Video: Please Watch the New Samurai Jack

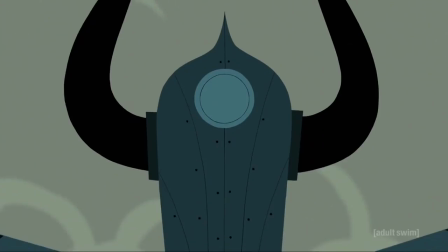We see many different sides of him. In episode 1, it feels like he's been doing this a long time.
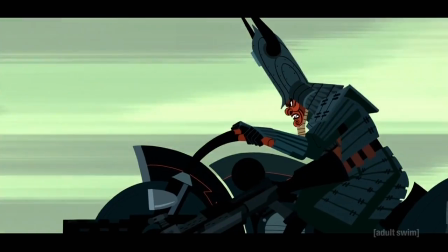He's decked out with gear and he seems to be routinely going around and just beating Aku's forces.
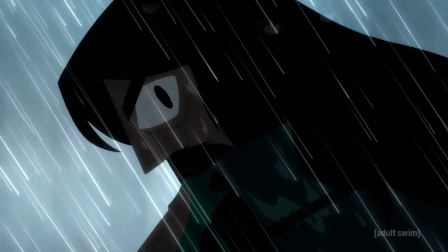Then he's hit with a force that he hasn't faced before. Human assassins.
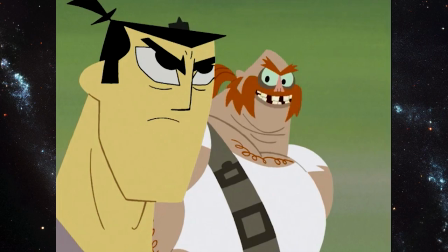Jack has only ever fought robots and aliens before. Humans hinder his journey, but they usually end up working with him in the end.
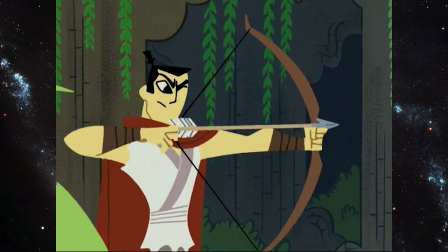Humans always felt familiar, and there was always some comfort in having them near Jack to remind him that he isn't alone.
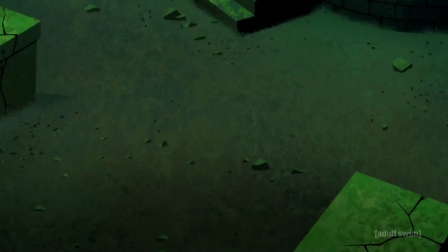But the only humans that we've seen so far in this show want to murder Jack.
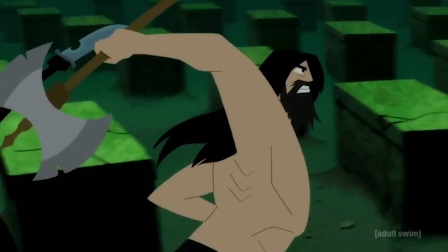He truly feels alone in his struggle, and you feel alone watching it.
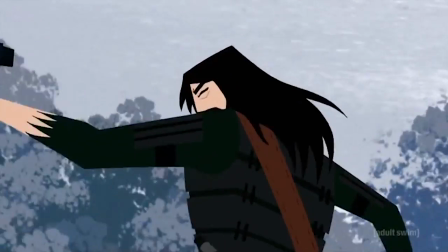He's faced with 7 people with a skill level almost equal to him, and it feels daunting.
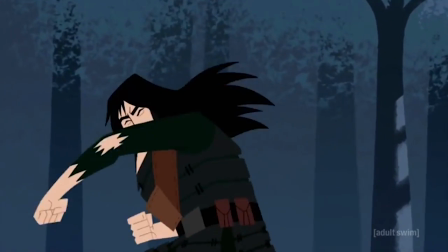But the key word is almost. Almost equal. The show always shows a glimmer of hope. Jack says this line in episode 2.
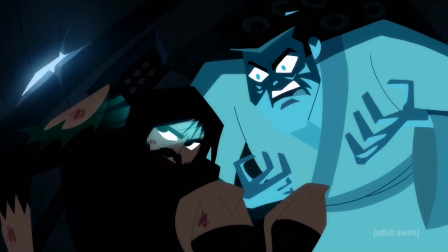It always seems bad at first, but then I find a way.
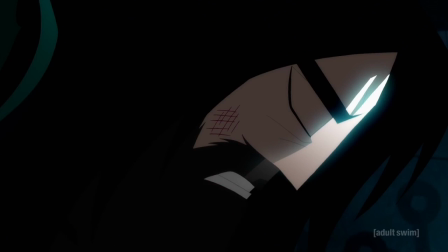I absolutely love this line because it tells you everything you need to know about Jack.
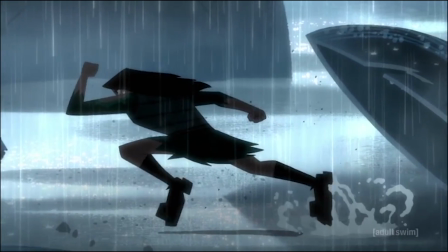Through all this shit, he keeps going because he truly believes he can find a way to win.
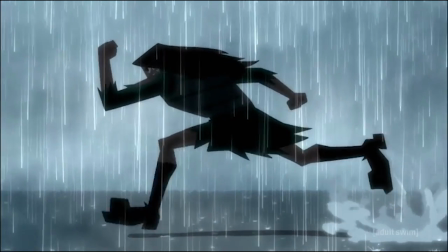That's how this show is dark without being miserable, mature without being edgy.
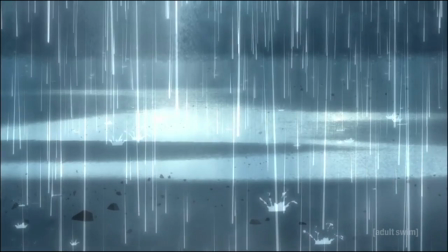It's because hope always shines through in the end.
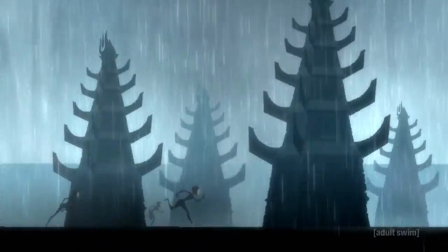Now, it's worth saying that there are a lot of little details present in this show to reward people who care about that stuff, like symbolism and continuity.
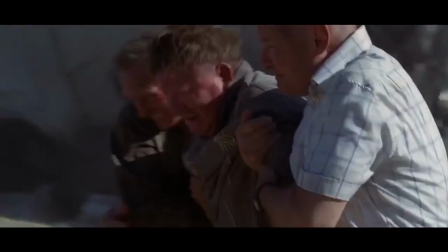In most shows, if you see something that wasn't established before, most people would be like, oh, okay, whatever, and just ignore it.
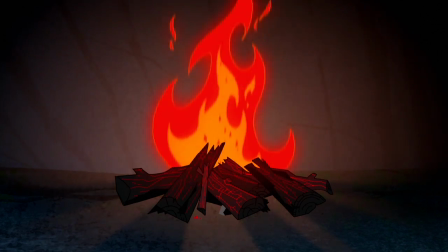Now, let me kind of explain what I mean. Now listen, if you're sold on this show already and you don't want mild spoilers, skip to this time.
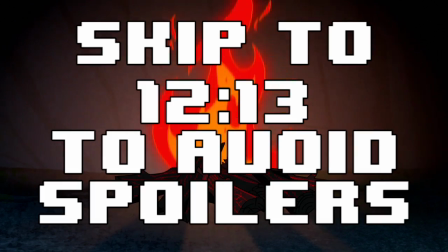I don't want to ruin any fun little details. If you're totally sold and you're like, all right, I'm gonna watch this show, just skip here if you don't want little mild spoilers, okay? I'm giving you one more second to skip it. I'm not gonna hold back after this, so please skip it if you want to.
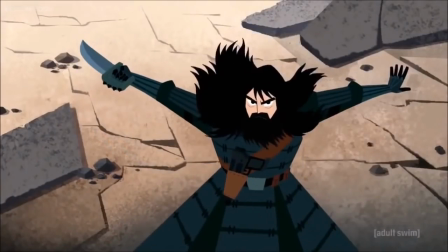All right, here we go. So in episode 1, Jack gets this magic dagger thing from SpongeBob.
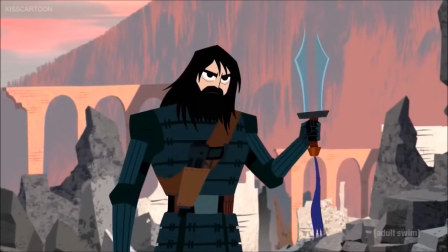He is shown on screen taking the dagger and keeping it for himself.
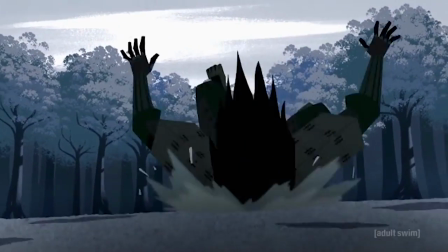In episode 2, he's waylaid by the daughters of Aku, and one of them is shown grabbing the dagger as they attack him.
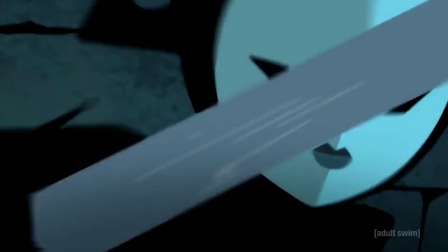Then, the whole episode goes by, and at the end, she uses it against him, and he takes it from her and uses it to escape.
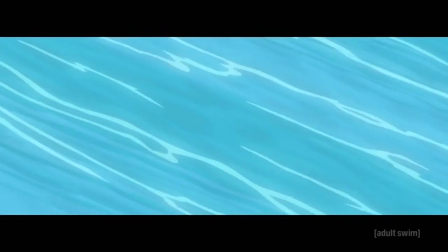Now, when I first saw this episode, I didn't notice that she took the dagger, so when it showed up later at the end of the episode, I was like, wait, what?
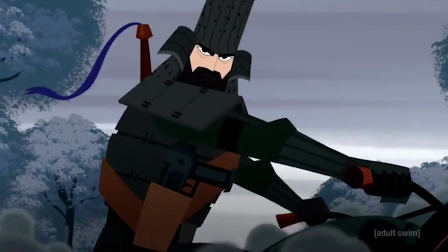He still has the dagger? I forgot about that.
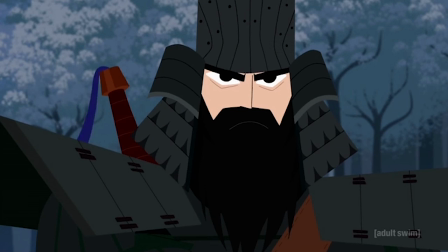Now, upon rewatching it and focusing on these quick sequences, I realized that everything is shown to the viewer.
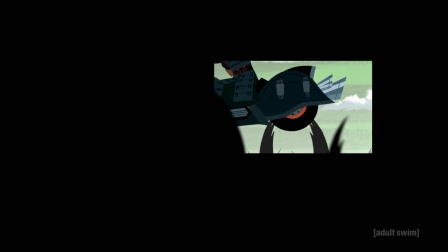Sometimes the aspect ratio changes to focus on details. Now, this is a technique that the old series used too.
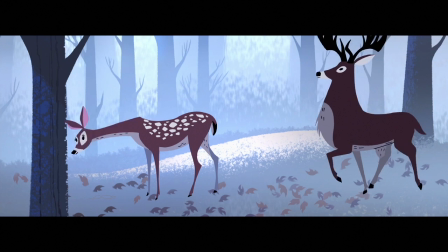Here, it feels more refined and focused.
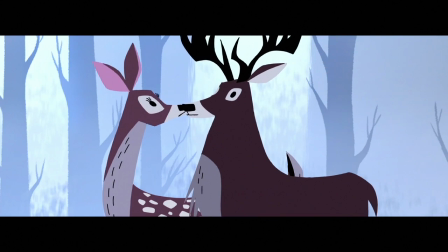Now, since this show expresses visual storytelling, there's also a good amount of visual symbolism on display.
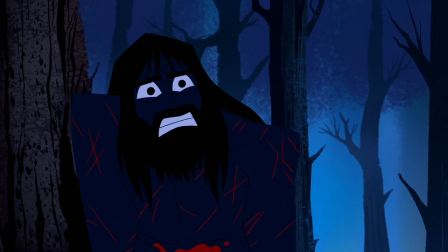Many have speculated that this horseman spirit shogun dude is a symbol for dishonor among samurai,
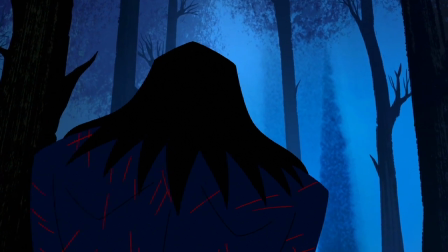or even just the horseman of death, since he always shows up when Jack is at an emotional low point and contemplating suicide, like I mentioned before. But that's pretty obvious symbolism, alright? My favorite is the more subtle uses of it.
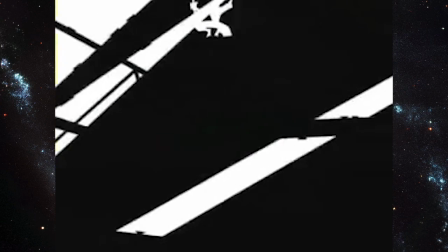The old show would sometimes use black and white to show Jack and his opponent, since Jack wears white and Aku and his forces are usually black.
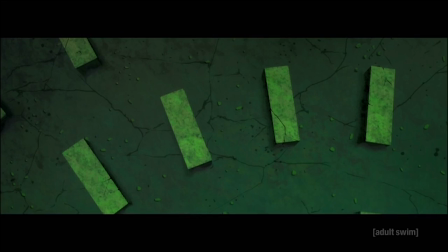Here, when Jack is overwhelmed by his opponents, the scene gets darker. Black and shadow creeps in, and at times Jack is forced to fight in complete darkness.
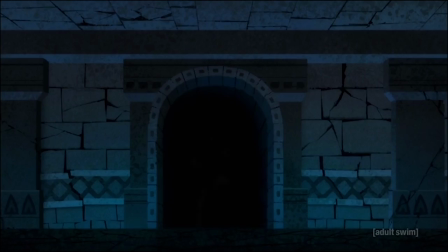You feel the stress and claustrophobia that Jack must feel by being surrounded by danger.
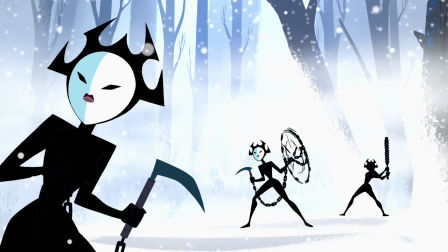Then, alternatively, when Jack has the upper hand in a conflict, white starts to fill the screen.
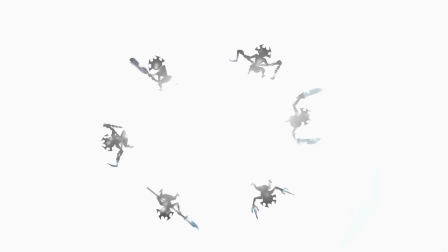It's a simple visual device, but the effect that it has on the viewer is really important.
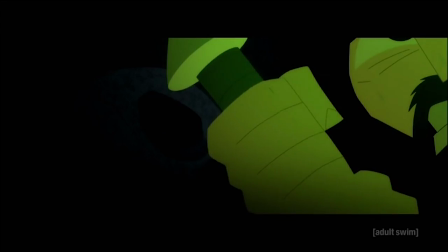In one scenario, you feel the stress that Jack feels, and in the other, you feel his clarity and triumph.
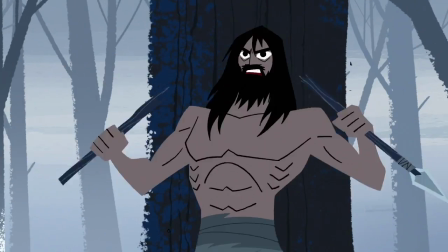This is how you tell a hero's journey without words.
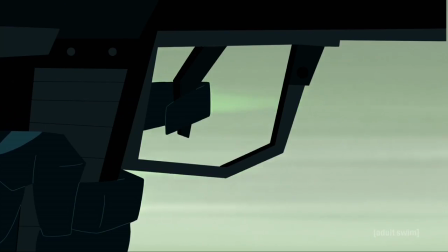It's genius! As of me making this video, there are only 3 episodes of the show out.
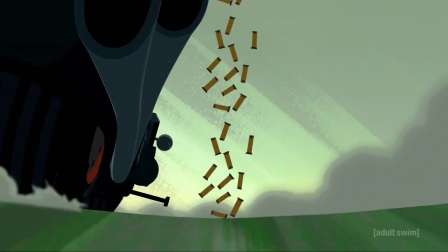Now, listen up. You can watch these episodes and catch up. Adult Swim has been putting them all over the place.